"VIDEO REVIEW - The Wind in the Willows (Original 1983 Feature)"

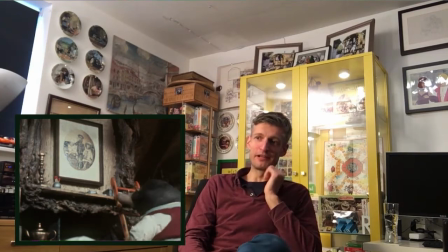At this point, Cosco of War had done a fair bit of puppet animation, but all of it was fairly simplistic.
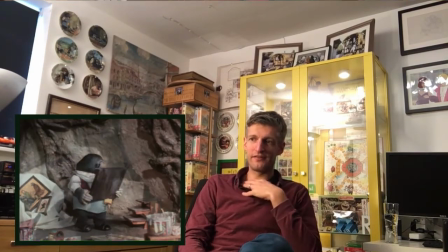They'd just started Cockleshell Bay. They'd already finished Cinderella and the Pied Pipe of Hamlin, which were on a baffler.
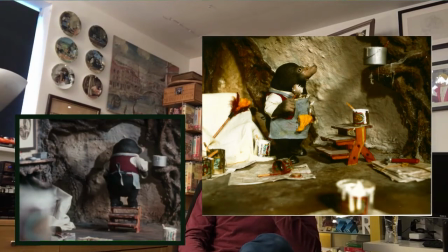And that's where things started to take off.
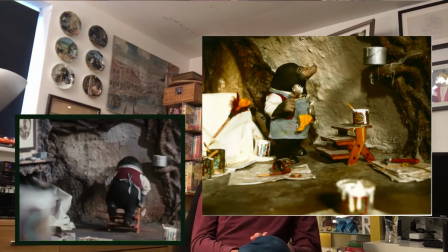But I think the Wind and the Willows, you know, I still think to this day that they are some of the best puppets.
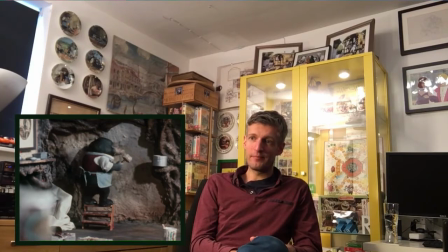McKinnon and Saunders ever made. Weren't known as McKinnon and Saunders then. Peter Saunders and Ian McKinnon actually worked for Costco for, kind of led the development of these puppets, these armatures, and then later formed the company McKinnon and Saunders and they went on to
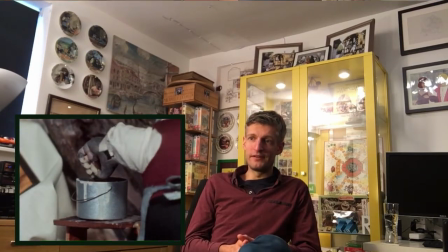make puppets for numerous projects including the big feature films made by Tim Burton,
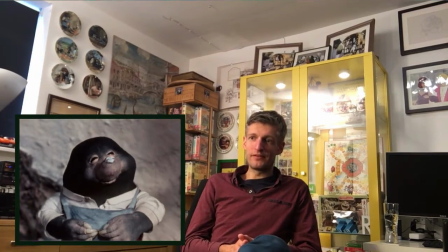they're very renowned now. But even today these puppets are so impressive.
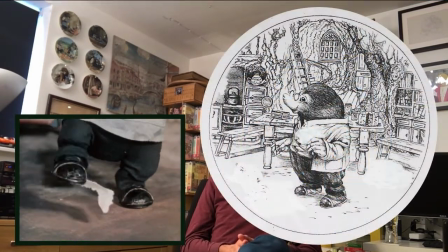I mean Mole hasn't really started speaking yet but the lip sync on them is quite extraordinary and the expressions you can
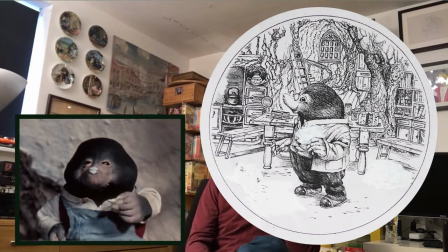get with them and And that's all down to that marvellous sort of articulation in the skeletons,
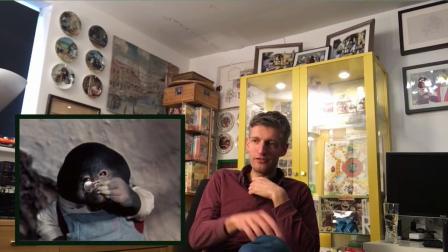the armatures. Now some of these costumes that Mole has still exist today.
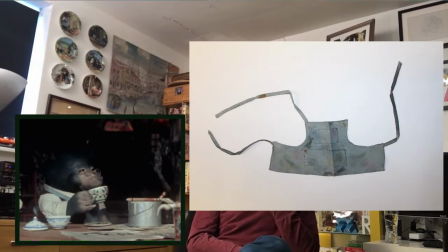That apron, that blue apron, I'll put an image up of that, but that exists today. I love this. A bit of humor. This is typical of the Wind and the Widow's humour in the book.
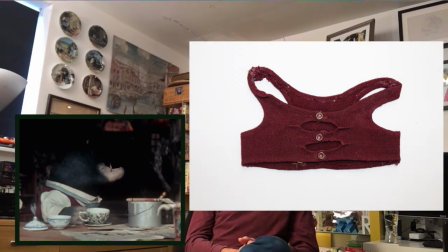And of course they translated it well. Look at the amount of sugars he's putting into his tea. He's almost distracted already.
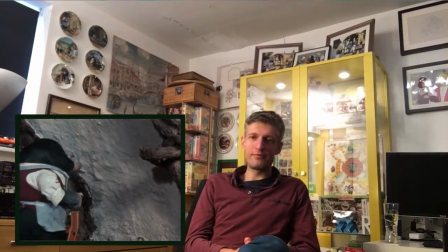Now interesting as well, this scene in the book is very very brief, I mean in most editions it doesn't even go beyond the first page.
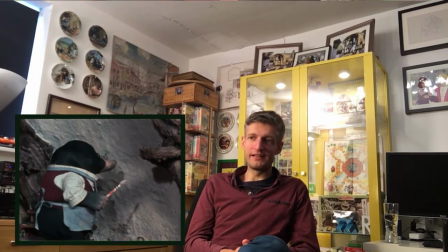We just know that Mole is spring cleaning and he's getting a bit tired, a bit fed up,
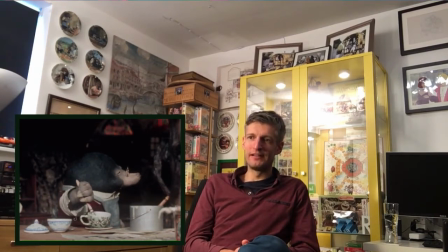keeps saying bother and hang spring cleaning and all of that. but in this film we I love that
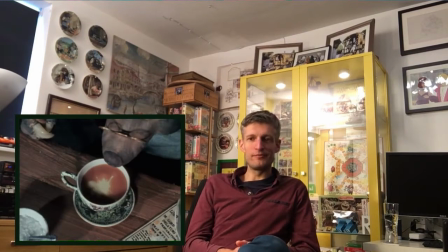the time is taken to really introduce us to Mole and his environment and the fact that he's
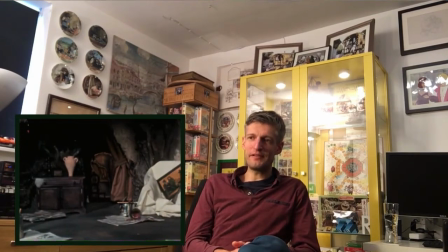getting a bit a bit irritated a bit fed up he's looking around there's so much to do
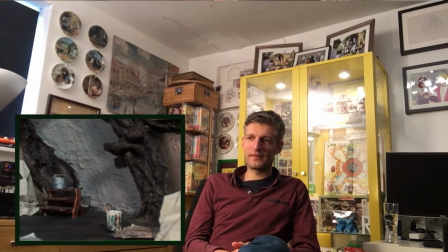and then of course he responds
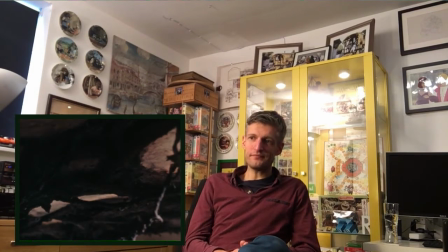to the sounds outside now I thought it'd be very fitting that
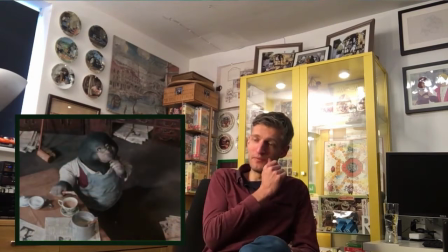I not only start these reviews with the film but at this time of year we're obviously just about
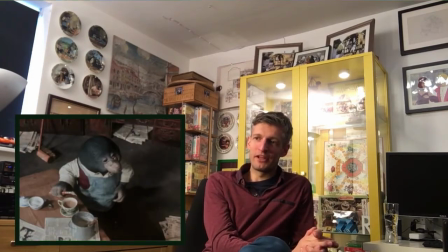to come out of winter in 2019 and we're about to go into spring which is when we kick off with a very spring-like
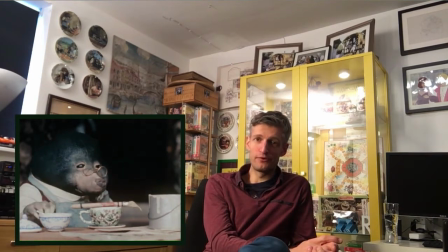episode which would be the Ghost at Mole End like I say on the 3rd of March.
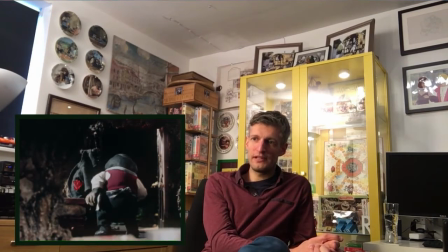So Mole leaves his home. Another thing to note in the animation in in those days generally each character was or each animator was allocated a character so you'd have one particular animator on Mole,
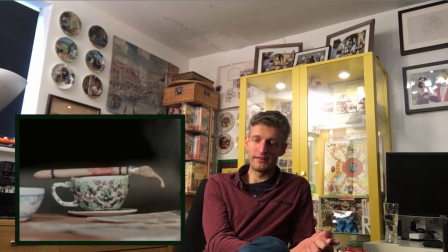one on Ratty and so on.
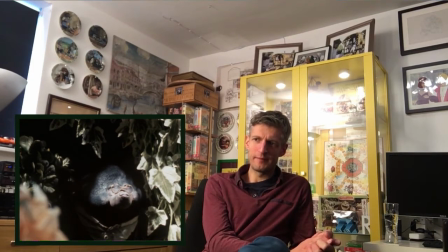And I believe Mole was animated primarily by an animator called Andrea, Andrea Lord, who I later worked with.
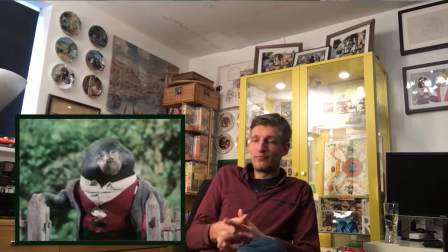She later did costumes for Costco for many projects. Like I say, I worked on quite a few with her.
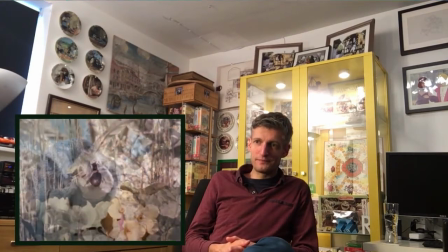And yeah, she primarily animated mole and there we are his
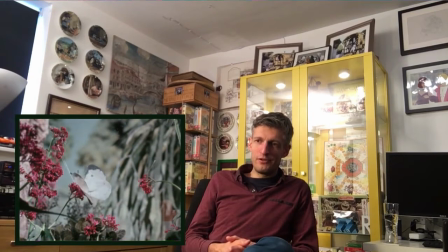mole into the um the outdoors beautiful sets already beautiful um
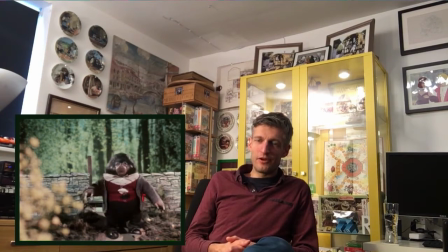you know way of showing us this world that these these animals live in